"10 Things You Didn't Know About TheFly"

Gina Davis was cast as Veronica, as she was in a relationship with Goldblum at the time, which definitely enhanced their on-screen chemistry.
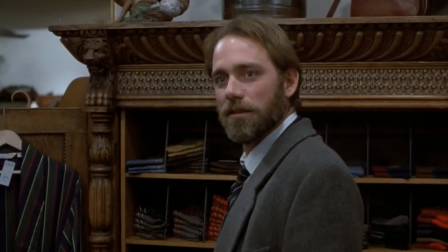[8:35]
You really feel the connection between these two. American actor John Getz got the role of Staphis, Veronica's boss and former boyfriend,
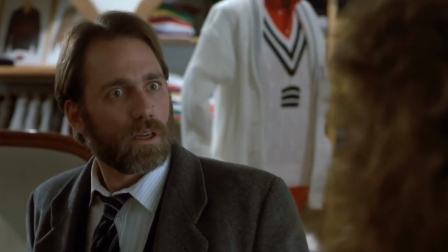[8:44]
who goes from unlikable jealous lover to someone who genuinely tries to help and support Veronica.
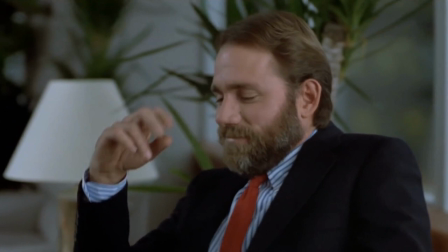[8:49]
Getz got the part because during his audition he had a horrible headache, which caused him to talk and hold his head in a certain way, which Cronenberg really liked.
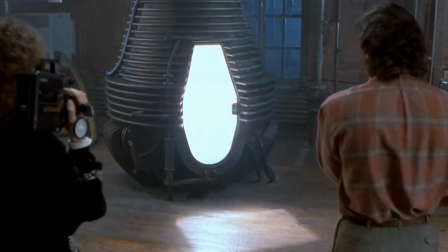[8:58]
However, there were some issues with filming on the set, as while filming scenes with Gina Davis and John Getz,
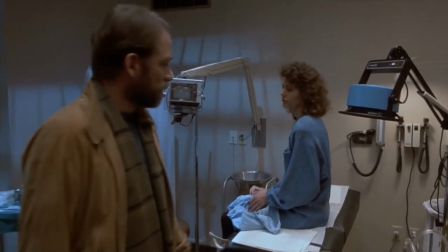[9:04]
Goldblum would often get very jealous, once again on the account that he was in a relationship with Davis in real life.
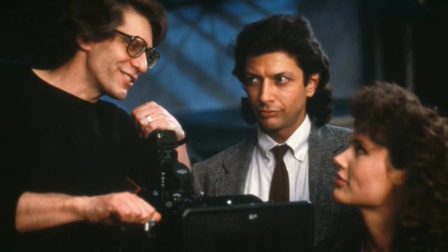[9:10]
And it got so bad, he was even told to leave the set. But I think that that real-life tension actually enhanced the emotional love triangle aspect of the movie.
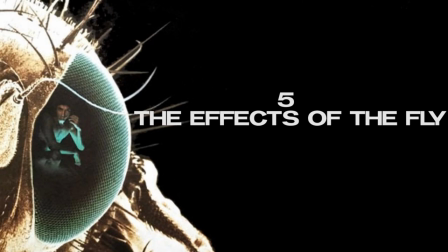[9:21]
Number 5. The effects of The Fly. The Fly naturally is a movie that is very heavy on makeup effects, so Chris Wallace was brought on board to create the creature effects for The Fly as well as the Brundlefly makeup effects,
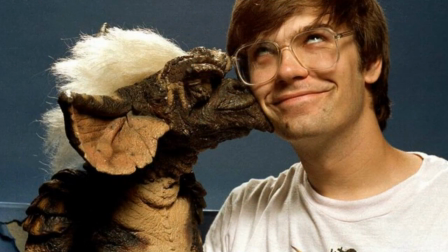[9:36]
as Wallace had previously created the Gremlin creatures for the movie Gremlins. His metamorphosis makeup of Brundlefly was in 8 stages,
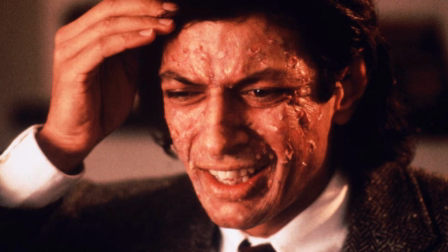[9:44]
where we would see Brundlefly with skin irritations to the point where his body is slowly decomposing into a giant cocoon,
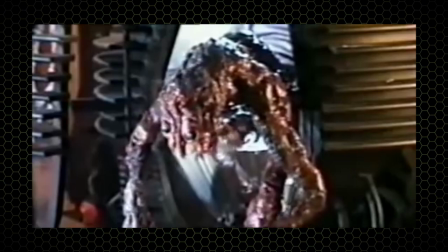[9:50]
till we see the giant mutant fly creature at the end.
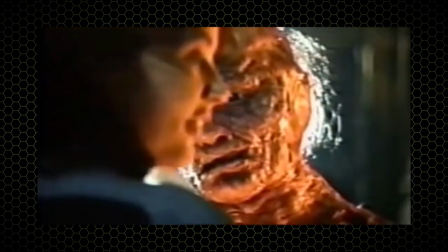[9:54]
Brundle's transformation has often been seen as a metaphor for disease and old age and the dying process in general.
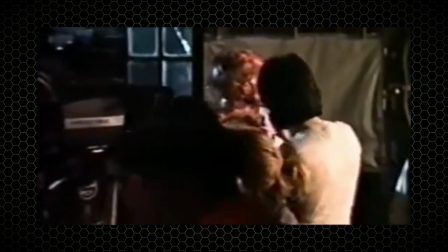[10:00]
And to be honest, it's awesomely hideous and gruesome. The effects of the fly are brilliant and still look impressive even by today's standards.
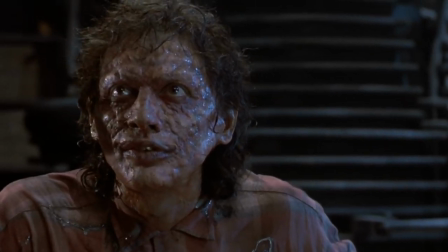[10:09]
And it's all thanks to the craft of Chris Wallace.
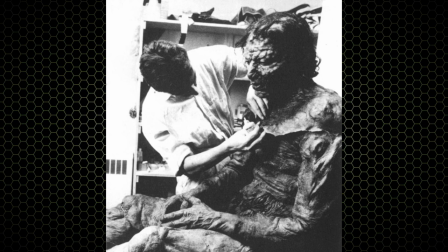[10:12]
Jeff Goldblum had it tough, as he would have to spend hours in the makeup chair as his Brundlefly makeup and body suits were being applied,
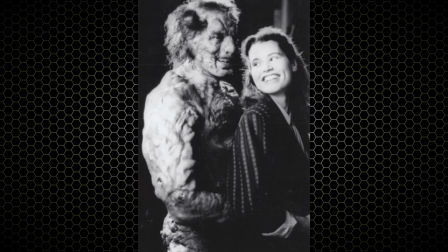[10:19]
of which were very heavy and made it difficult to walk around in.
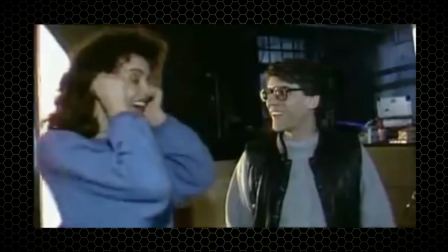[10:23]
The teleportation pods themselves were actually designed by director David Cronenberg, who based their look on the engine cylinder of his motorbike.
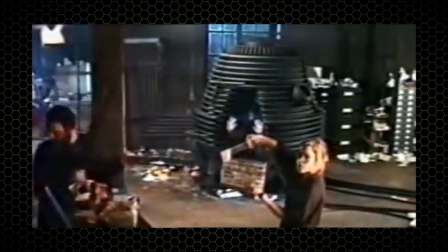[10:31]
And it totally works, as they do look very insect-like.
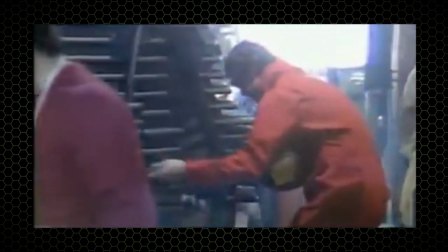[10:34]
In fact, that's not the only time Cronenberg's love for motor vehicles played a part in the creative process of The Fly,
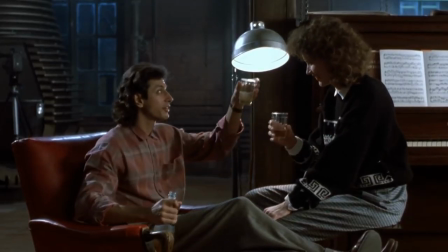[10:40]
as Cronenberg got the name Brundle from the Formula One racer, Martin Brundle.
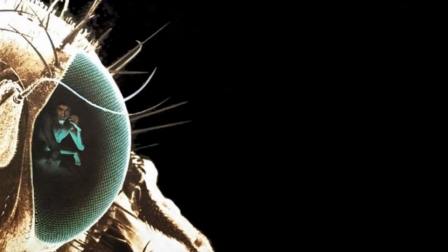[10:47]
Number 4, deleted scenes.
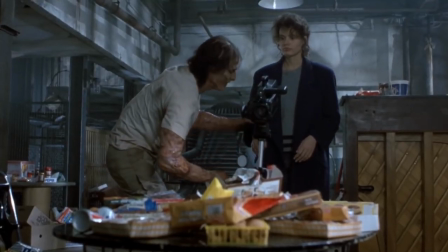[10:51]
The original cut of the movie was longer, and if you can believe it, even more horrific, which is saying something considering how horrific the final film actually is.
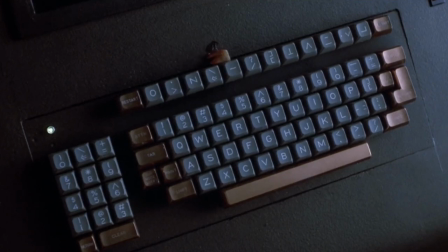[11:00]
After screening the first cut to an audience, it was decided that some of the movie was going to have to be trimmed.
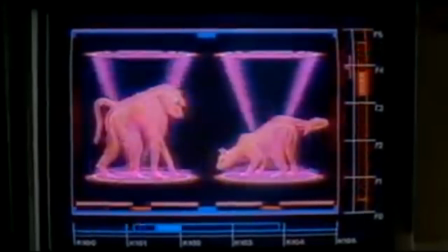[11:05]
The most famous of these scenes includes a scene where Brundlefly uses his teleportation pods to fuse a cat and baboon together,
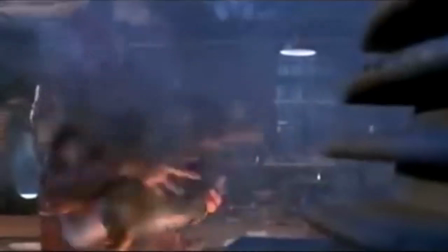[11:12]
creating a monstrous baboon-cat hybrid, which Brundle then kills with a lead pipe.
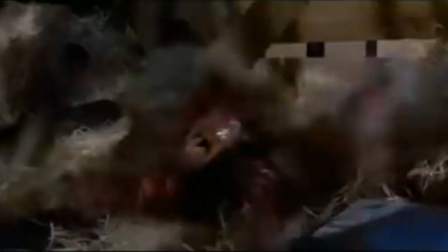[11:17]
This scene was actually in the original script before Cronenberg did rewrites.
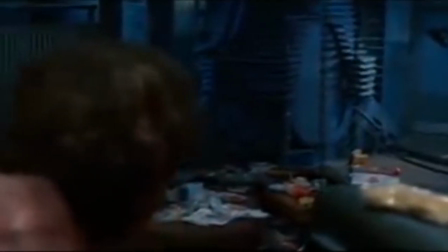[11:22]
Another fascinating aspect of this scene is it shows Brundlefly in a metamorphosis stage that's not seen in the final film.
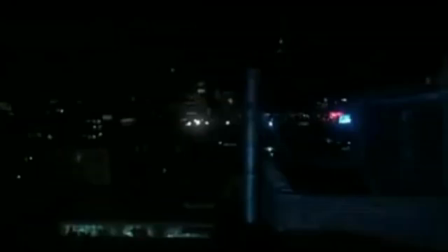[11:29]
And the scene ends with him on the rooftop of his building, gnawing off on an insect antenna that is piercing through his torso.
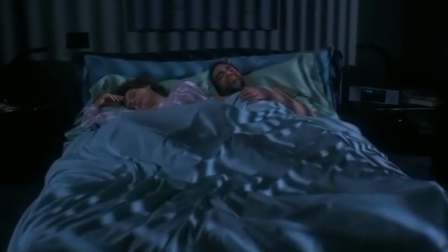[11:36]
There were also several alternative endings that were filmed, ones that were to address the situation of Veronica being pregnant.
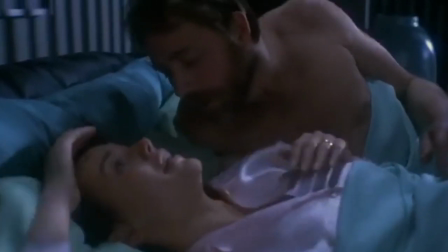[11:43]
One of these endings was to see Veronica and Stathis together as a couple, where it's announced that Stathis is the father of Veronica's baby. Something that Jeff Goldblum was very against, which I agree with,
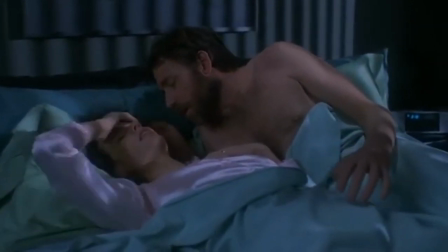[11:56]
as it would have dismissed the tragic love story between the Veronica and Seth characters. Another alternative ending just saw Veronica lying in bed,
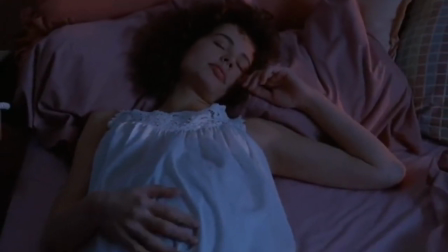[12:04]
pregnant and seemingly content, as if suggesting she's having the baby and that everything is a-okay.
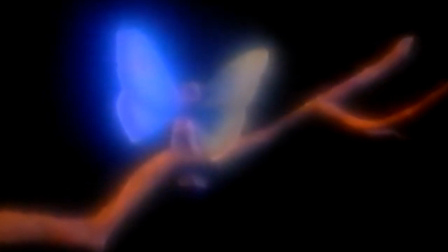[12:10]
Without a doubt, the weirdest alternative ending is the infamous butterfly baby,
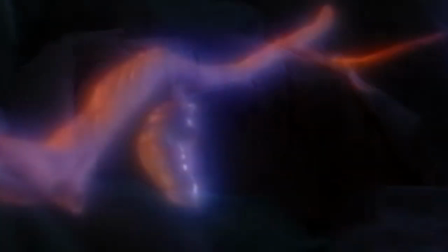[12:14]
where Veronica has a dream that a baby with butterfly wings emerges from her womb and flies into a bright light.
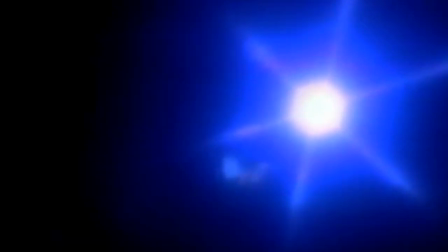[12:21]
I think this one was meant to be more poetical and symbolic, but I don't know, to me it just seems silly.
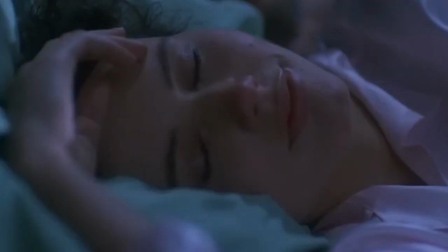[12:26]
After all, why would the baby have butterfly wings when it's a descendant of a fly?